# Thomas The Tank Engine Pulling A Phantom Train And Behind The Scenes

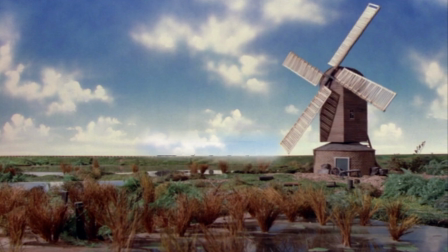0:00 And every year, on the date of the accident, it runs again as a warning to others.
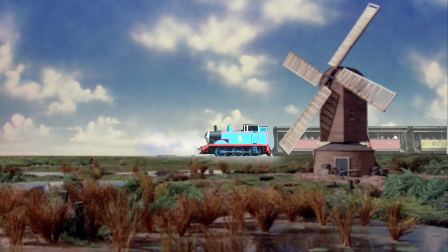0:06 Plunging into the gap, shrieking like a lost soul. Percy, what are you talking about?
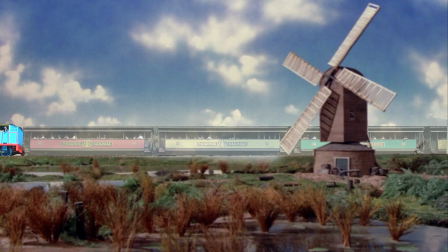0:14 The ghost train. Driver saw it last night. Whirr, asked Thomas and Toby. He didn't say. Huh, said Thomas, you're just a silly little engine. I'm not scared. Thomas didn't believe in your ghost said Percy next morning his driver left
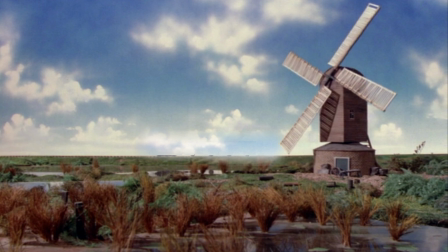0:33 neither do I it was a pretend ghost on television Percy was
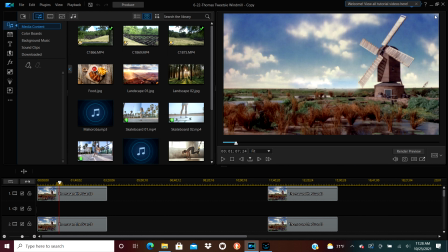0:39 disappointed it was a pretend ghost train but it was made
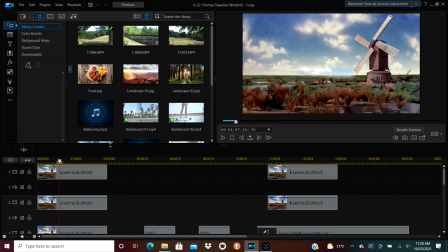0:45 using real elements and here is a behind-the-scenes look at how I went about making this video
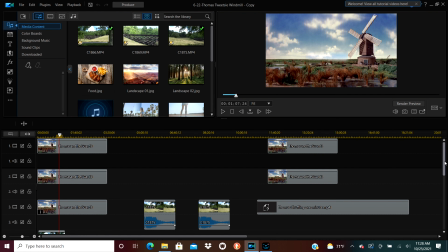0:50 it took a bunch of different layers of different pictures and different videos to make
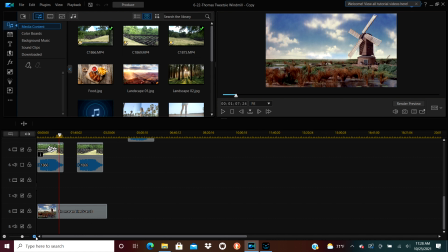0:55 the video that you just saw like if I zoom in over here here
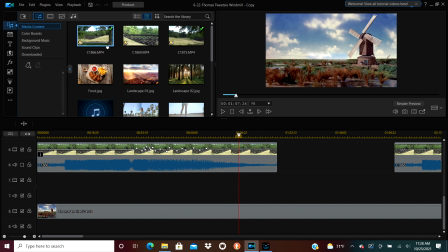1:00 is about which one of these is it this right here this is the original
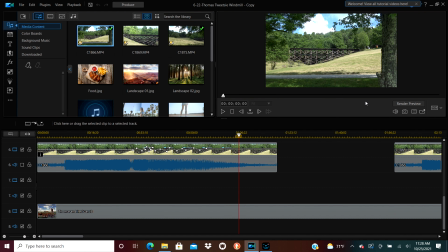1:05 video no editing or anything done to it of a three-foot
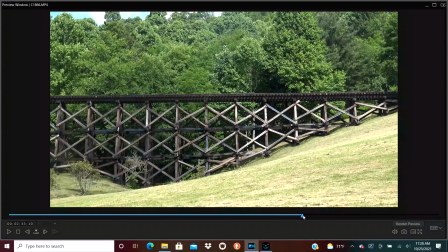1:10 gauge replica of Thomas the tank engine at Tweetsie Railroad and I recorded this in
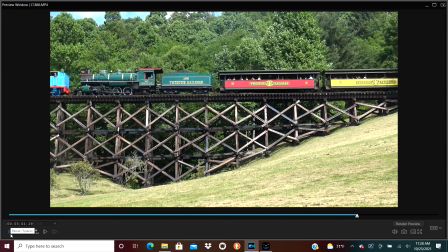1:17 2018 during Day Out with Thomas and I recorded this video with the intent to do all sorts of silly things with it
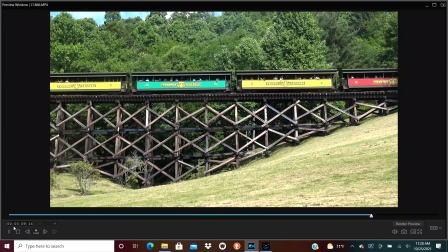1:25 Got the whole train going over and the trestle made an excellent place to video where
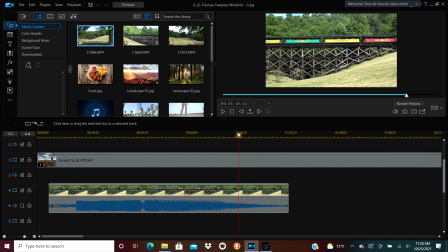1:31 it's unobstructed by too many trees or people walking by or anything like that.
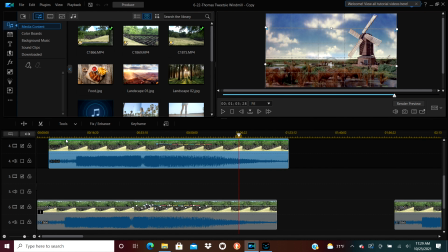1:36 So I take the video and I add masks to it, which is where a person would cut out a part of the picture.
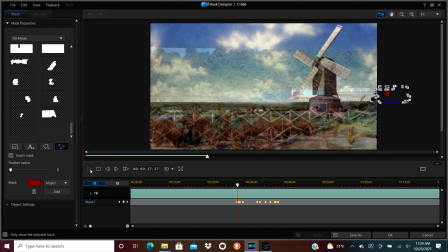1:45 This is the mask that I have that's cut out to the shape of Thomas and I have it traveling across the screen with all those little key
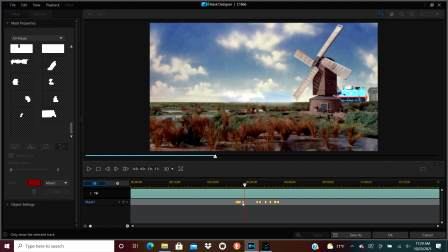1:54 frames at the bottom so it moves with Thomas so instead of just being a Thomas shape cut out that stays still it moves around as Thomas
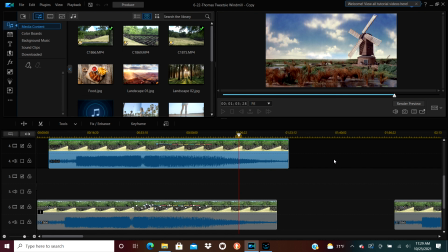2:02 moves around and I have it marked so it keeps up with Thomas as Thomas kind of speeds up part of the way through the video
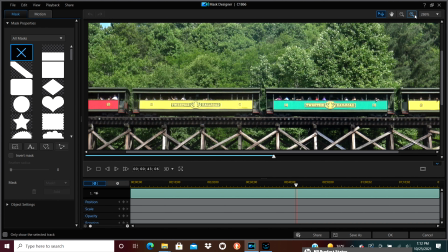2:10 here is a look at the process of masking the tinder it's the one part of the train which I actually haven't masked yet up until this point I
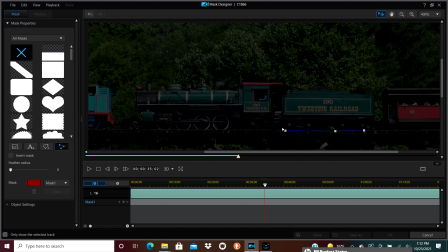2:18 zoom in get a more detailed look at the train. Just make an outline around the tinder, just clicking the mouse as I go around. I recorded this video in 4k so I can keep a pretty good amount of quality even while I'm zoomed in.
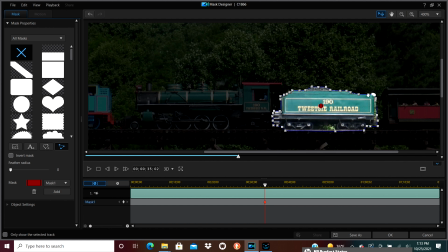2:38 Just complete the circle, adjust it a little bit where it follows a little bit more closely.
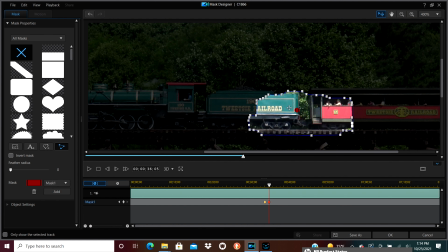2:47 Then I go skip forward a few seconds move it to match where the tinder is and it will move in between the two keyframes on its own now back to
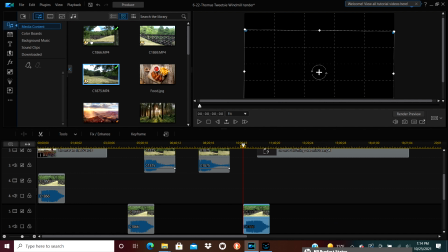2:58 where I was wherever I was where was I if I move
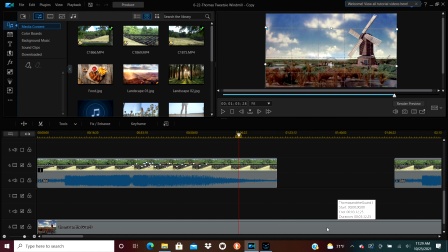3:04 around a little bit on the video editor this is the layer with the train and the train is its own cutout I have its own mask but
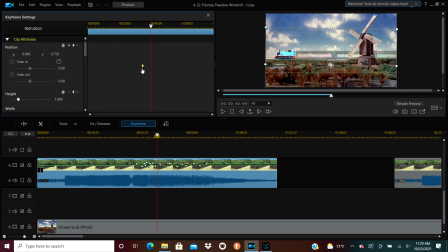3:20 the way I got to become a ghost look ghost look to it phantom train whatever you want to call it is I key framed the opacity which just makes it more see-through so
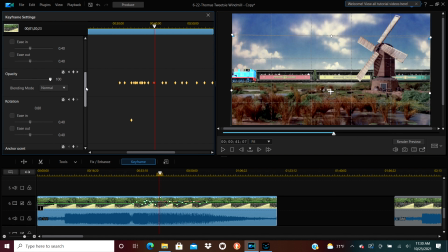3:35 it kind of flickers in and out because each of those little dots on the screen is a different level so if I take the opacity make it zero it's completely see-through and if I make it 100 it is completely visible as